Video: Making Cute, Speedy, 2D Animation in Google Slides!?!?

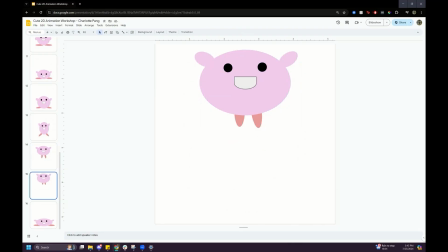1756s
You can also copy and paste advancing into jump back out.
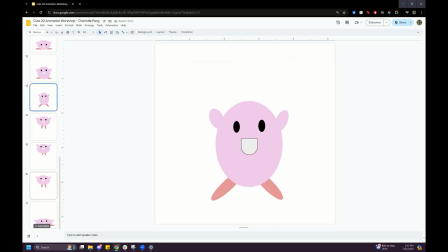1761s
And that is a very quick way of making a looping animation. So which one was it? This one, and then this one. And then this one.
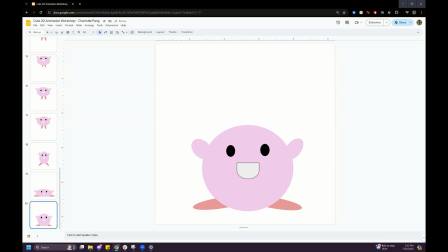1777s
So I'm going to switch these. So there's like, this is the bounce back up, follow through. So if I flick through these, there we go. We have our little Kirby animation here.
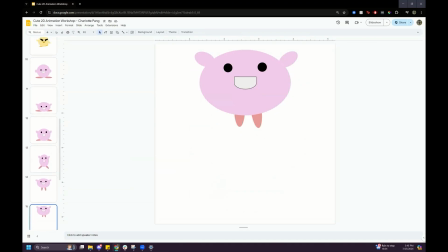1790s
So a few things that I could do to improve this would be to maybe add a wiggle in the arms. So Kirby's like jumping and absolutely having a great time, that would be a secondary animation. Or I would love to animate some more in the face of the animation.
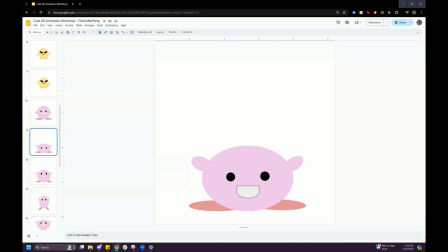1810s
Um, but this is already a great start. The one more thing I may do is I would take this and I would just set up the OG. Actually, I will not take this one.
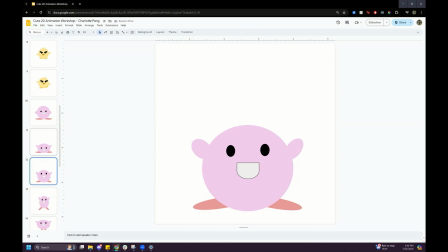1829s
I'll take the round cubes. And here we go. So this is like OG cubes. Let's go resting idle pose. Resting idle pose. Here we go.
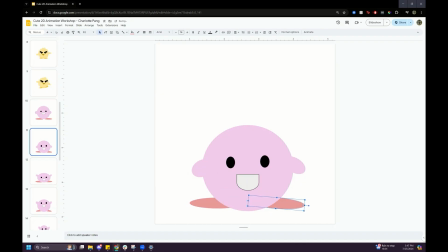1853s
Perfect. All right. Cubes is resting. Cubes is squatting. And Kirby is jumping.
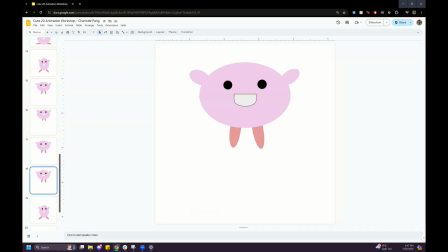1864s
There we go. To maybe increase the impact of this jump, I might consider taking out this these one of these frames because I think it's really floaty, which is fine for Kirby.
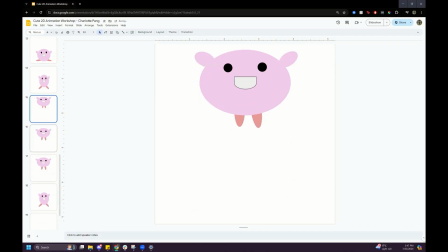1882s
But if you wanted a bit more impact, sometimes it's good to take out a frame. So if I just took out that frame and take out this frame, here we go.
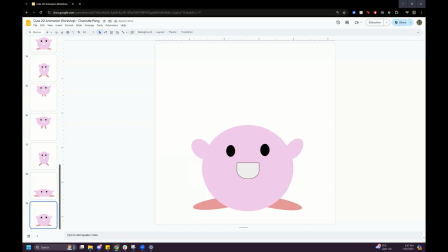1894s
So now Kirby is more adherent to like Earth gravity. So Kirby jumps and falls much quicker. But with those two frames in the middle, it kind of felt like Kirby was floating, which does work quite well too.
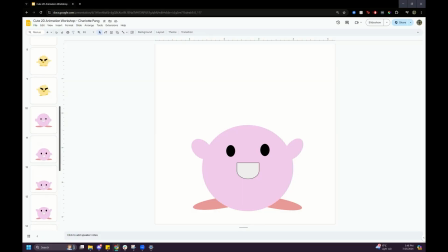1911s
But yeah, that was a super quick rundown of how to animate in Google Slides. There is all of the some of the principles are in this already. So today we covered a bit of squash and stretch. So we have Kirby's squash right here, very squish.
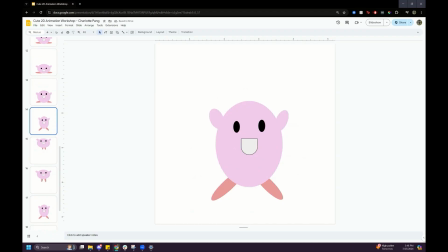1930s
And then we have some stretch happening over here. I could exaggerate this even more. Um, and we also have a bit of follow through and overlapping with the feet going in and short,
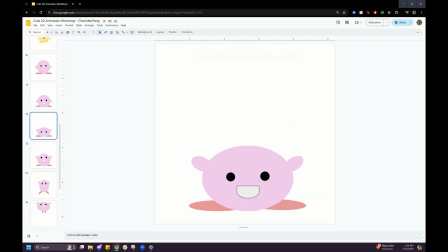1944s
and then the arms as well, kind of moving around Kirby's body as the follow through and overlapping action. And we also even went into a bit of anticipation. Oh, Kirby's gonna jump.
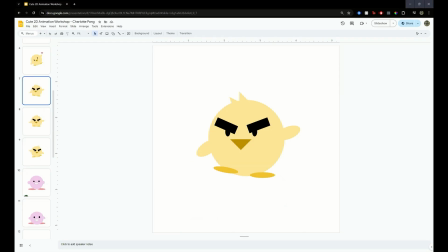1960s
Um, so I'm also going to do a quick section on how to export these animations and put them into Unity, and you can see them working in the game. So the first thing you will need to do is you're going to have to go to File, Download, and then PNG image.
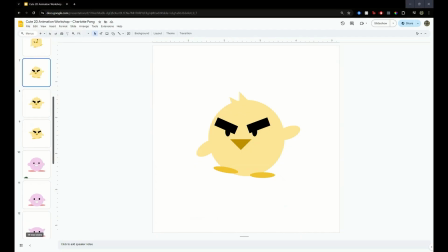1979s
Unfortunately, Google Slides is not great at exporting multiples of images, so we are going to have to do them one by one, unfortunately. So I'm going to opt to export the angry chicken walk rather than the Kirby bounce for the ease of this workshop.